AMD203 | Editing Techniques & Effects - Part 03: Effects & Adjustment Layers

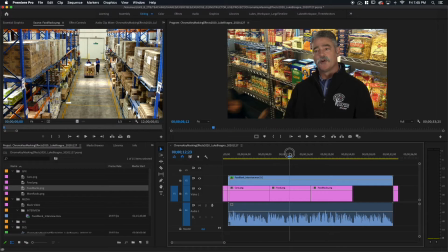8:19 Cans, food, food racks.
Now, all we need to do with our final image here, more racks, is to fill this gap.
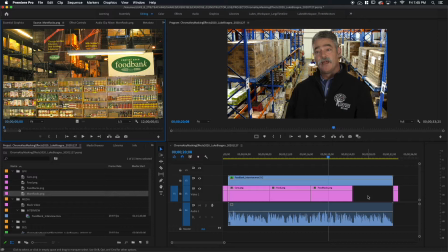8:31 All right.
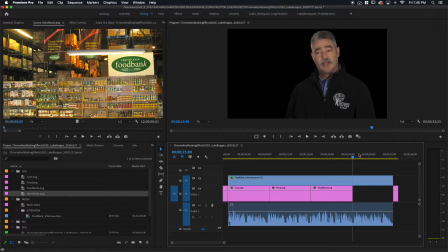8:32 Now, I happen to know just because mathematically it's 7 seconds and 25 frames, but the easiest thing to do here is just select the gap and use our good friend, the / key, to mark the in and out of that
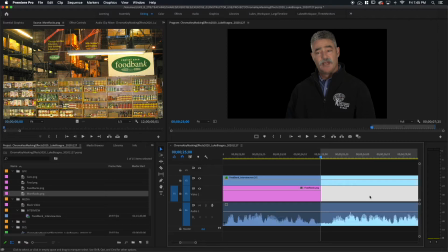8:51 precisely. Now, if I zoom in here, you can see the in's right at the very beginning of the gap.
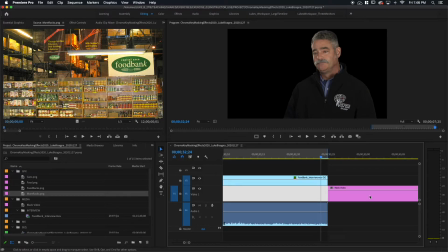8:57 And if I go to my out, Shift O to go out, the out is perfectly lined up at the end. Yes, that is the best way to do this. All right, so / to zoom to full length.
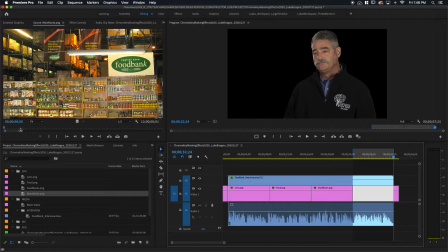9:10 And let's edit down our more racks here. Mark an in. And period key, boom, perfectly filled.
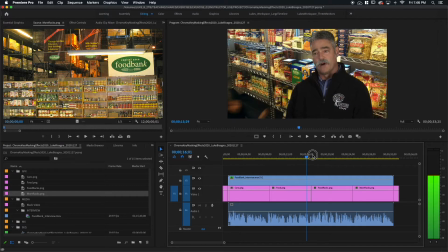9:20 Okay, so this is cool. So now we've got the stuff behind him. But you know, it's a little weird.
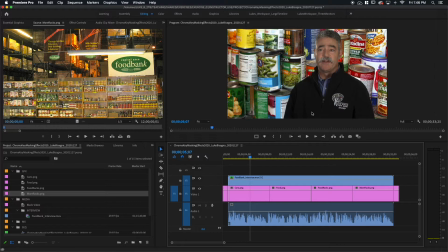9:27 It's a little distracting for a couple of reasons. Number one, the quality of this image is pretty bad. All right, it's something that came off of their website, does not look very good. So it's not the greatest thing to put behind him in a professional way. So what we need to do is doctor it up to make it look better.
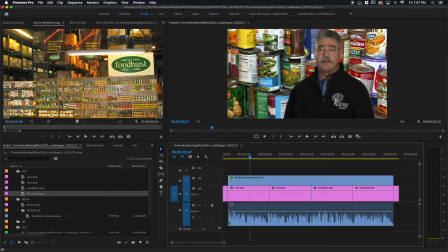9:47 The other thing about it is these cans almost look like they're coming for him. Like, you know, they're about to either topple over on him or, you know, chase him off the screen. So what we want to do is kind of mute them, blur them,
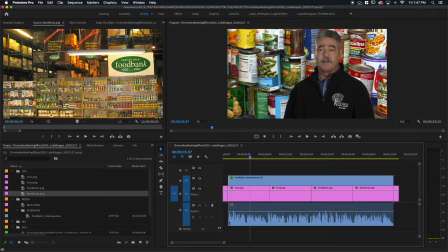10:04 bring them into more of a background capacity and help our subject to pop forward away from them in an almost 3D capacity. So we'll select this clip here and we'll go to our effects
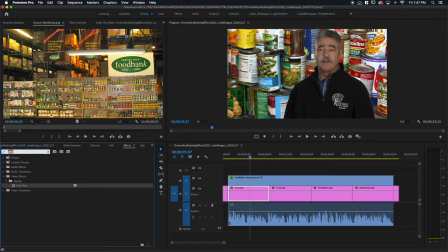10:20 and we're going to search this time for a blur. Which blur are we going to search for? You all know the best one, right? That's right, Gaussian blur.
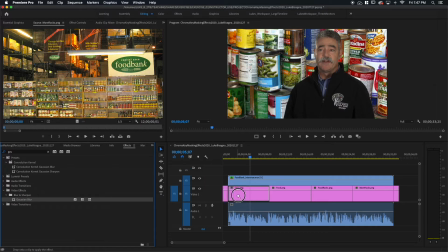10:33 So we're going to take that blur and drag it on, boom, and head over to our effect controls here.
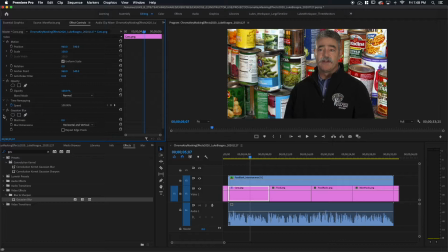10:43 And you can see it's been applied. And of course, the most wonderful control, blurriness, will be utilized to blur this stuff out. So we're going to drag this over to the right, and I think I'm going to go to, I don't know, around 40 or so.
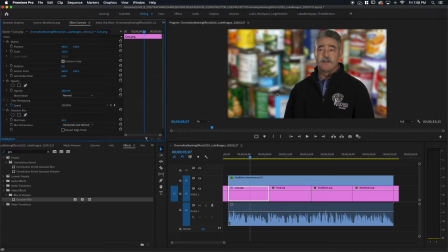11:00 So you can still tell that they're cans, but you don't see the low qualityness of the image.
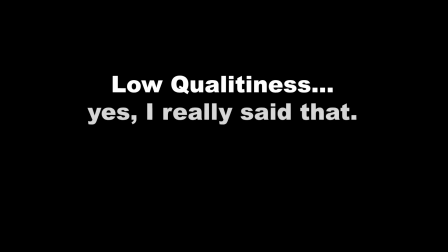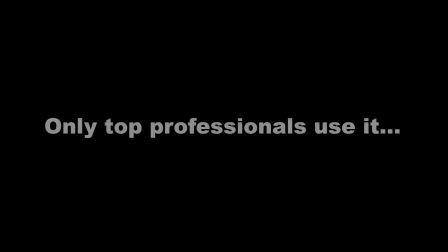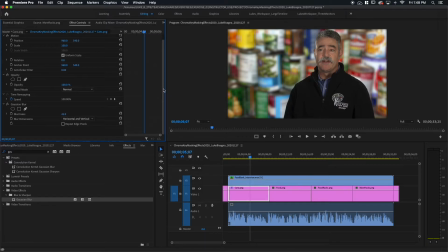11:24 Now, this is something that we haven't really discussed before about Gaussian blur. When you're blurring an image that is about the same size as the frame that it's in, you need to use repeat edge pixels.
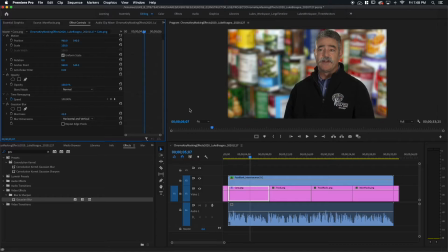11:38 Watch what happens to this sort of dark area around the edges when I click this checkbox here. Boom, it fills it in, okay? It's very important that you do that. Now in this case, the cans are at the bottom level. There's only black behind them.
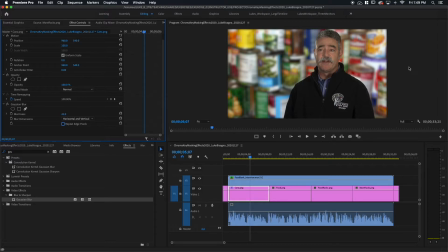11:55 So you just see a kind of dark little frame. But if there was something else, another video clip perhaps, underneath, you would actually see that around the edge of the frame. And we don't want that to happen. So you eliminate that possibility by using repeat edge pixels and it fills it in.
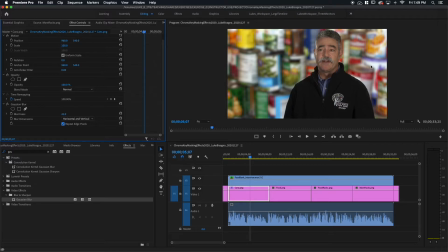12:13 Okay, this is cool. It looks better because it's blurred, but I still think it's competing with him a little too much. So what I'd like to do is dim it a little bit.